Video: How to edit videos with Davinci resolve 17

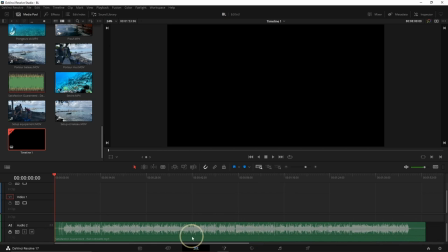I can zoom it back down and put it back the normal side. So this one, I can make it a little bit bigger because that's the one we're going to use.
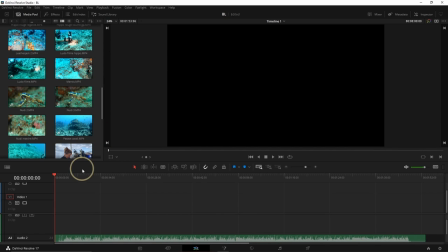And now I can start importing my files. So when you do a clip, one of the important things is to try to tell a story.
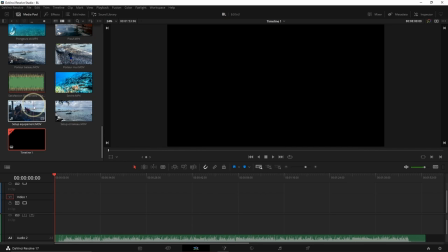So the story starts actually for us with setting up equipment so it's this file so I can decide to grab it and bring it here it
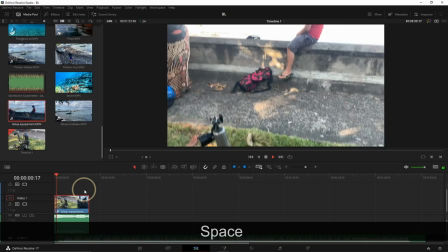works and then to play just hit space so it's a reveal we can see
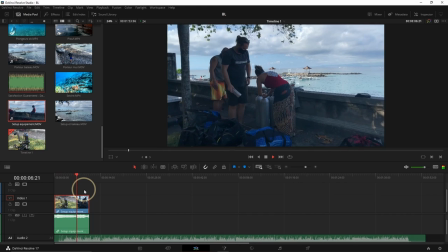Valentin with the mask and then the divers setting up the equipment actually
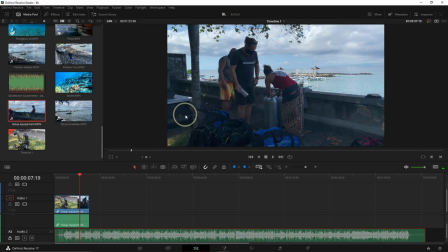from here it was not so interesting anymore so what we can do is just go on the right side and then grab and make it shorter but you see here it didn't pick the sound at the same time so you can go back and you can link the files by clicking here you
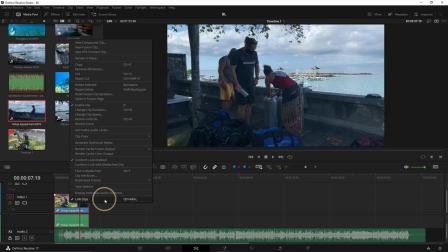can also make sure that it's linked by clicking right and link clips so this one like I said was too big so we can now get it shorter again so I can grab here and make it a bit smaller.
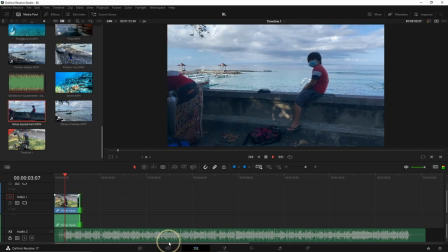So we have a nice reveal and then it turns and we have the divers.
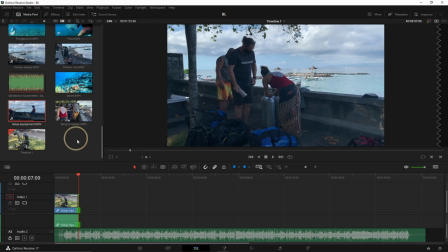We can even actually stop here. Next one we're gonna do setup bateau.
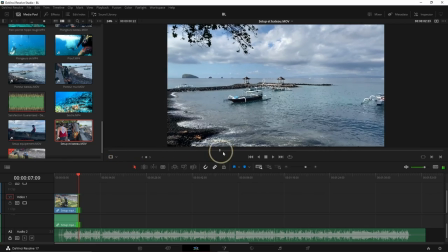So we check the file. We can see here the boat and the divers.
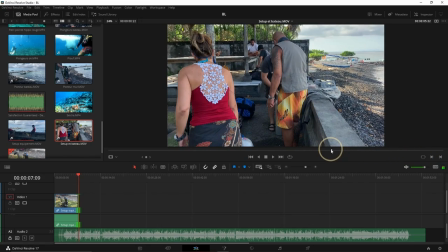It's not really what we want so let's say that this will be the end so we're gonna put an O.
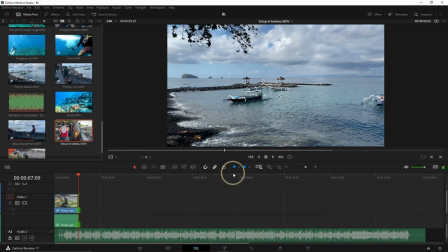This is the beginning so we're going to put an eye. To import from this cursor we can just click here and it's gonna bring it right after.
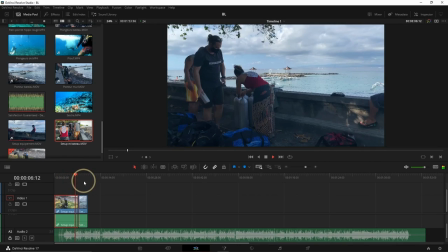But we have a problem here because here we started and we have the divers and then we have the boat and the divers again so it doesn't really work.
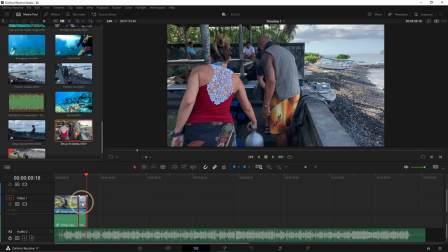So what we want to do on this one is right click change clip speed and here we're gonna keep it the same speed but we're gonna reverse speed change.
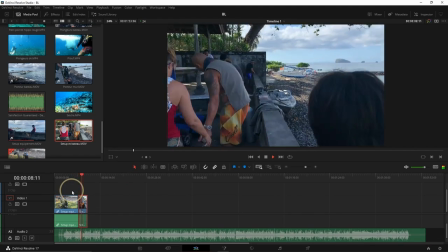And as you can see now we have the divers and then we go on the boat which is better.
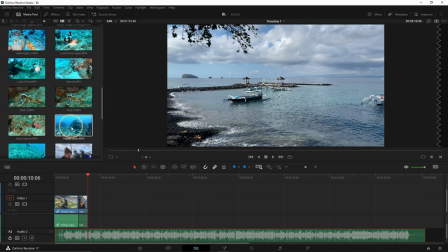I go up to go here at the end of the previous clip and now I should have a clip that is called Porter,
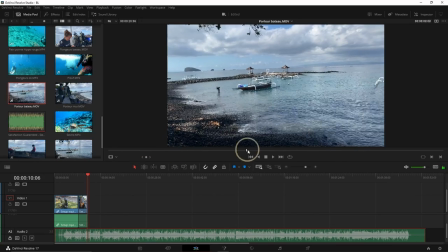Porter Wall, Porter Boat. So here is my porter bringing the equipment in the water to the boat.
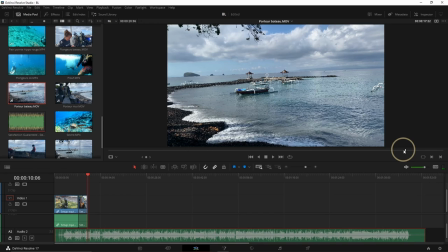Here, out and the in, I can do it here.
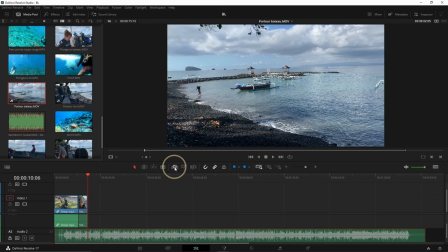Same thing, I can bring it like this, click here, but you see this time it's really really big.
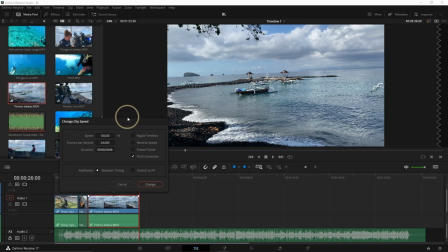So what we can do is right click on it, change clip speed again, and then we can go for example at 200%.
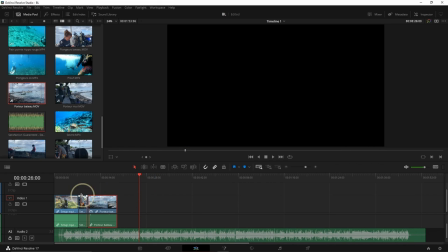Change. And you see now it's smaller. Maybe we can even change it again to about 300 because it was still very big.
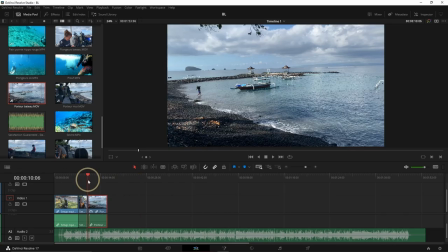Okay, change. And now it's about the right size. So it looks a little bit like Benny Hill but
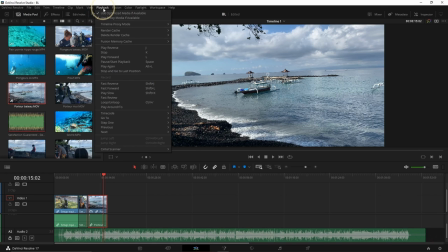it's okay. If your computer is struggling to read everything you can go on playback here, timeline proxy and you can do for example half resolution. It's gonna make it much easier for it. Okay so what do we have now?